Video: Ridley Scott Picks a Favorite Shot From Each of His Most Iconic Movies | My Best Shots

That helps me frame things in multi-camera situations because I know what I want. but you still
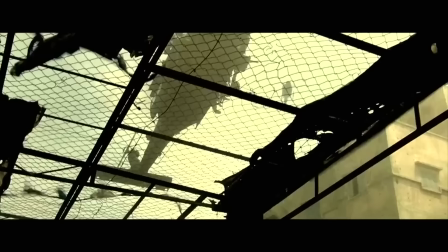need a cameraman to actually be able to cope with who has what stopped and how it's going to be.
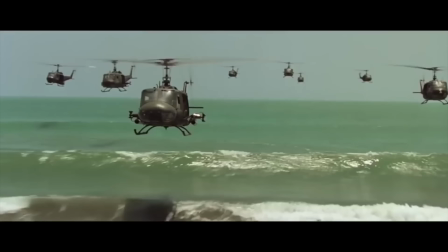How is it hard to make like a helicopter war action film and not have Apocalypse Now in the back of your mind? Apocalypse had Valkyrie.
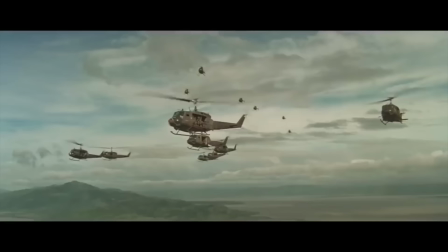Was it Valkyrie? The Rider of Valkyries. Yeah.
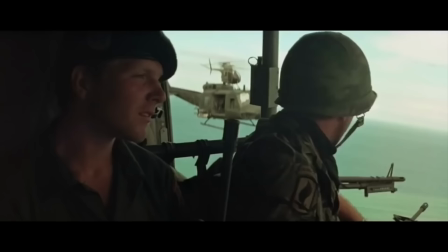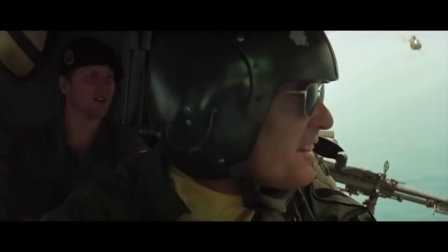No, I never thought about that, but that was a great shot. The music was fantastic, but the shot was good too. Funny thing, I like the scene coming out of his house,
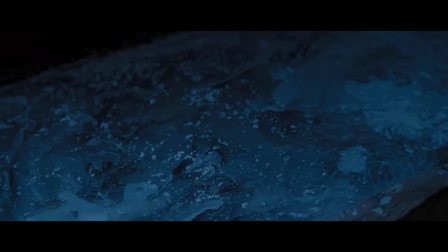looking across the buildings to him going through to break the ice to wash.
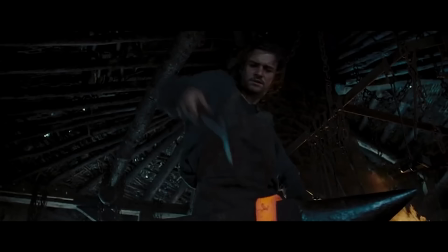I thought that looks so real and so medieval, I love that.
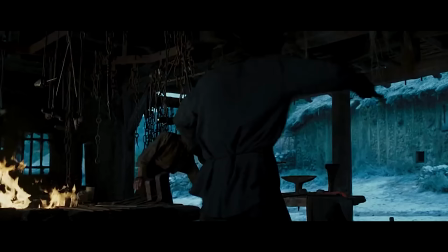The forge, we built the village in Forge, Arthur built the village in Forge, but the castle in the background was real. We went into the dining room scene, the long version was in that room. We just went in there, lit the fan, did the scene.
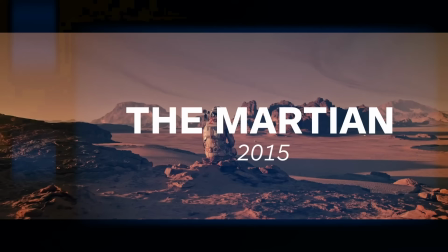You know, I've got a good eye. I'm born with a good eye. 360 track around.
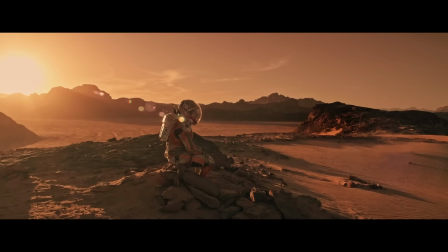Our man is sitting there contemplating his death.
If I die, I need you to check in on my parents.
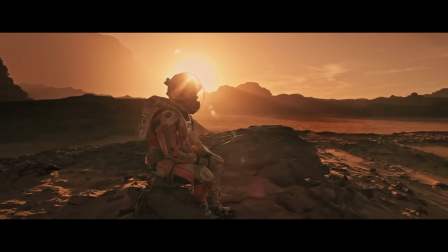Don't want to hear all about our time here on Mars. I know that sucks.
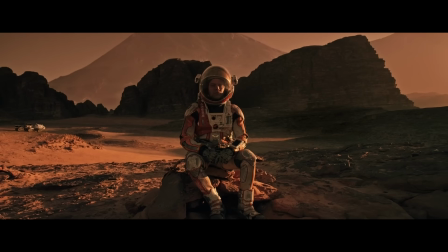It'll be hard talking to a couple about their dead son.
He's sitting in a space chute and we just do a full walk around him, showing the impossibility of where he was. He ain't gonna get out. As a rule, do you prefer working with physical sets and natural conditions rather than CGI? No, I use CGI as a tool. I mean, of course, sometimes doing the big battle scenes,
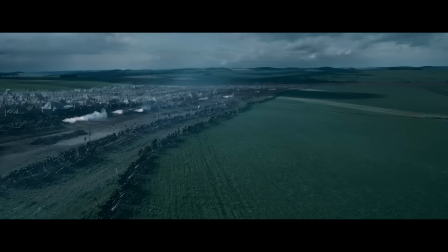If I've got 400 extras like this, I'm shooting along them, it's very easy.
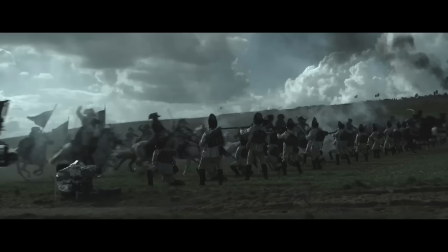A lot of people have 200 meters. He's every, yeah, another 20,000 troops digitally. So you need that. Same with horses. There's many, actually.
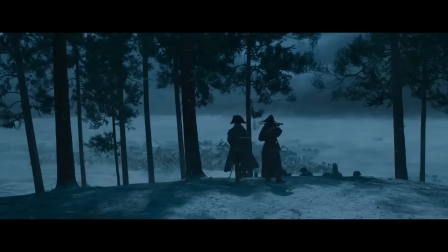The best shot is the very high wide shot looking from the forest across the lake.
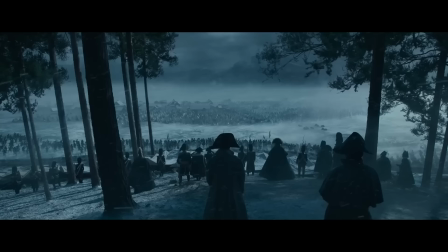And you have the small figure in the point and his officers are all standing waiting up. Pretty impressive.
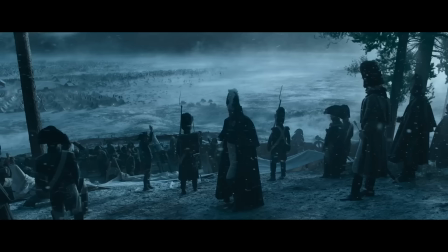You get the scale of the lake. The lake is an airfield just outside of London. and the forest is somewhere else near Gatwick Airport.
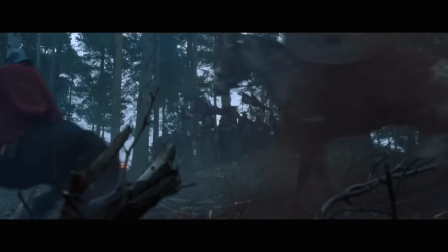Myron's thinking that's the same location as the opening of Gladiator. It is indeed. It's where Mark's really sat on his horse. Well, you know, we found a forest for Gladiator. The guy said, you can do what you want. You can burn it and rip it down.
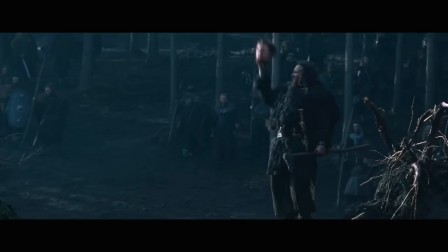He says, because these trees haven't grown the way we want them. The soil is too sandy, so do what you want. And so we went in there. We did the battle scene. It suddenly became the most valuable location near London.
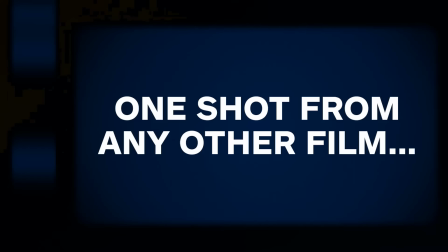So it's been used again and again and again.
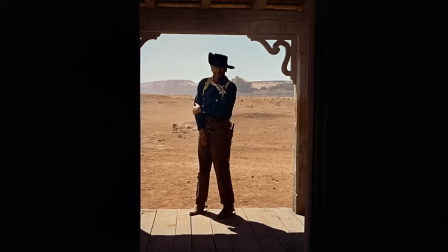The Searchers, John Wayne, walking through the door in silhouette out onto the desert.
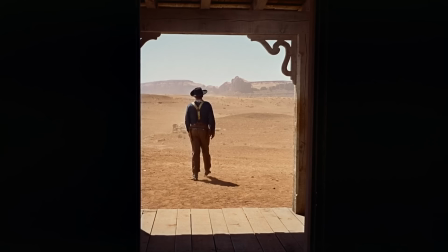Ride away!
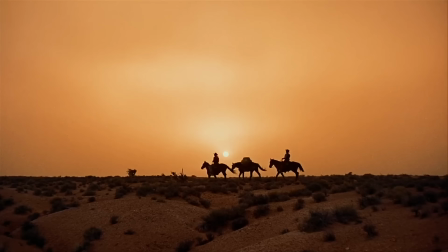I think the film is still the best West ever made. The thing that The Searchers got right was the space and time. The time it takes to ride the landscape, the time it takes to go somewhere. Where he says, we're going up, he says, I'll see you in a year. And you're all on a horseback. I mean, it's such a different universe. It's almost like science fiction.
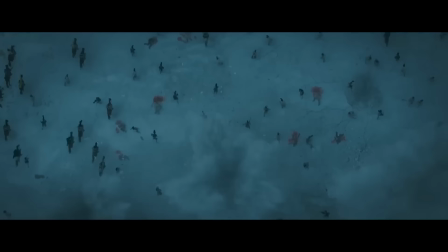For more directors picking favourite shots from their films, check out our video with Damien Chazelle.